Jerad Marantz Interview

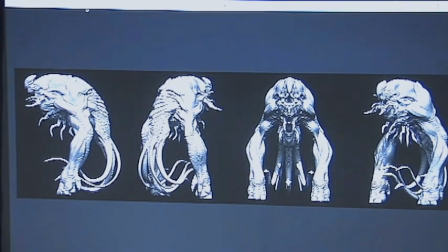[4:14]
Before Dynamesh, you had to
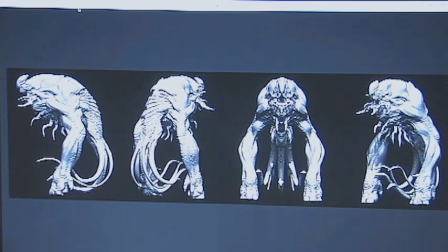[4:16]
build things very carefully and keep in mind the geometry and the density of the mesh in areas where you needed the most detail. Now you can pretty much just reform it and clean it up later, which is incredible. So what is creature design?
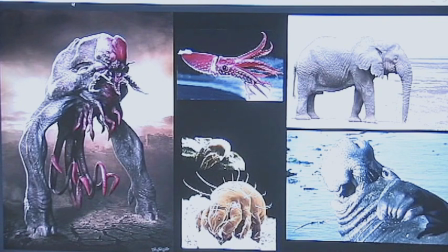[4:34]
So after years of doing this for a living, I broke it down to creature design is the seamless blend of combining familiar elements, things that we're all familiar with. You'd think you could do anything as a creature designer,
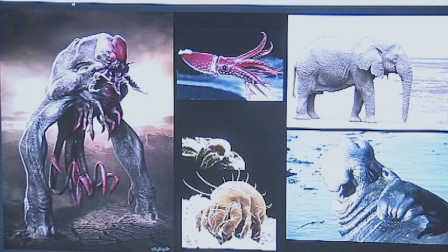[4:50]
but there's a certain point where you reach with audiences where if elements of the design aren't recognizable you've lost your audience and so what I do for every job whether it's a creature design costume character even weapons is I create a collage of
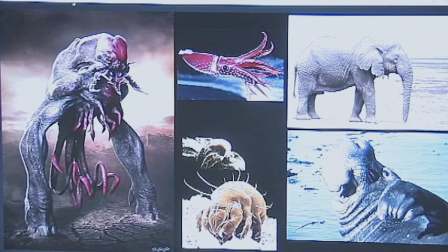[5:07]
reference and that's step one before you ever start drawing before you ever start sculpting you figure out what your game plan is I used to have to go to the library don't have to do that now, I can do this all on Google. And I'll look up bizarre animals and see how I can combine them in new and exciting ways.
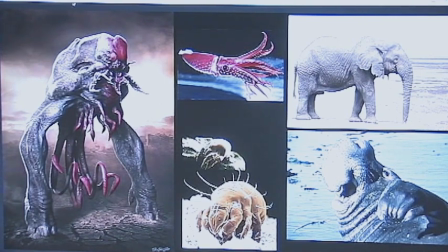[5:27]
So you can see that with the creature, you know, you've got a bit of elephant seal and the red crest on the head. You've got obviously the tentacles from the squid and the elephant texture all throughout the body. And I also like to research things that we don't see that often, like microscopic organisms.
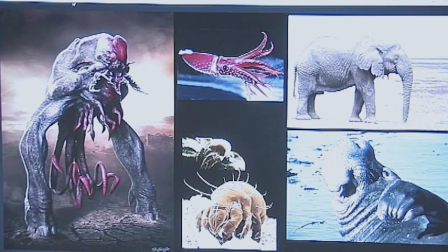[5:47]
These over here, these little guys, are dust mites. And what's really fascinating is you can find some very bizarre things just within our world. And because we're familiar with those shapes, we accept the creature design. And so I'll often present with a turntable to clients just so that they can see it at all angles.
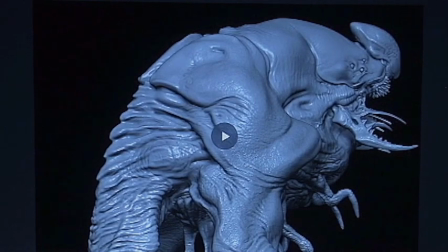[6:11]
Before ZBrush, before working in 3D, it was very common to do something called a maquette in practical effects houses. So I would do a bunch of sketches and then I would do a quick clay sculpt to show clients in the presentation what this creature could actually look like. Now everything is in the computer and it's really fun and it's really fast.
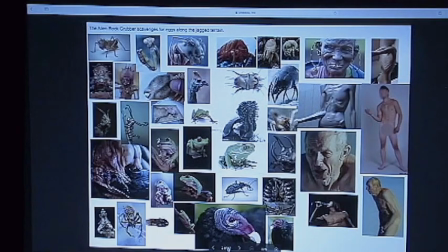[6:37]
And as I've said, this is how it all starts. You can see everything from vultures, frogs, animals that navigate weird terrain, really weird textures, just anything I can find.
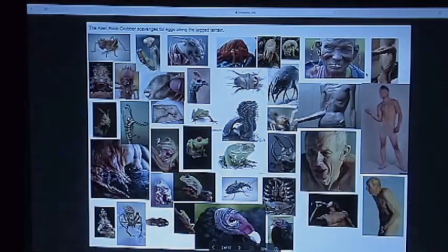[6:51]
And because the audience has to have an emotional reaction to the character, I've also added humans.
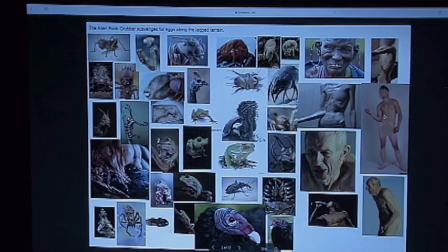[6:58]
And so I want the creature to have a lot of personality. I want to make a character.
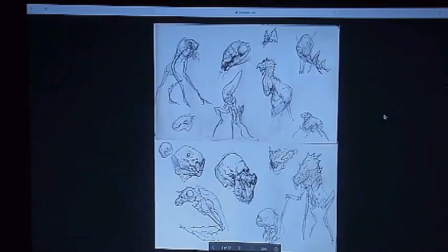[7:03]
And so it starts with just loose sketches. So this is done, bullet point pen, very small sketch pad and I'm just brainstorming. I'm looking at my reference and I'm just doodling. These drawings are for me.
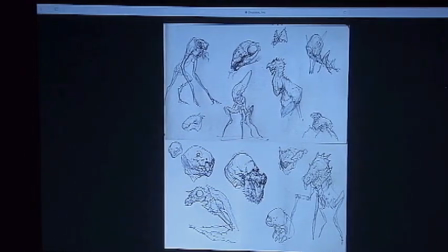[7:16]
They don't have to be amazing, they just have to get the idea across, they just have to get me there.
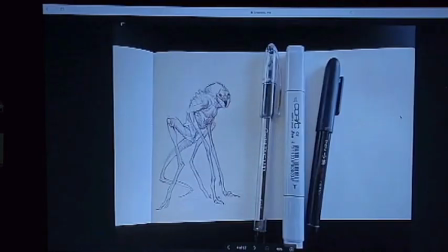[7:24]
And so then I refine and as you can see, very small sketch pad.
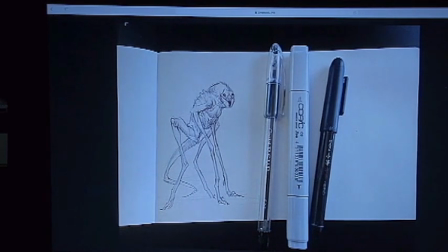[7:29]
I did this doodle. I started off by doing a light underdrawing with a gray marker and then outlined it in a ballpoint pen.
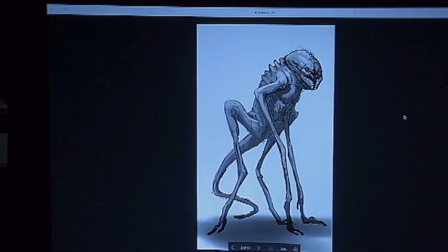[7:37]
From there, I brought it into Photoshop and I bumped up the contrast so it was just a drawing against a white page and then I treated Photoshop like a marker set and I just resolved it in grayscale, added a few highlights. This is my game plan before going into 3D. And then we block it out.
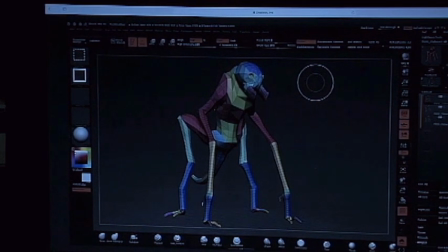[7:57]
So this was blocked out in ZBrush in very low geometry. And when sculpting in ZBrush, you want to work from low to high geometry. So this is super low and it's probably about 3,000 polygons and
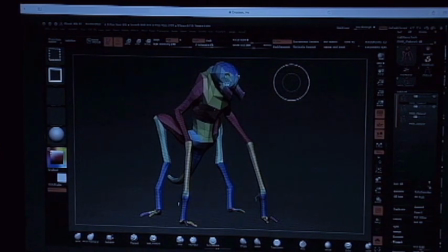[8:13]
at this stage you don't move forward unless the character is there, unless it already looks like that sketch.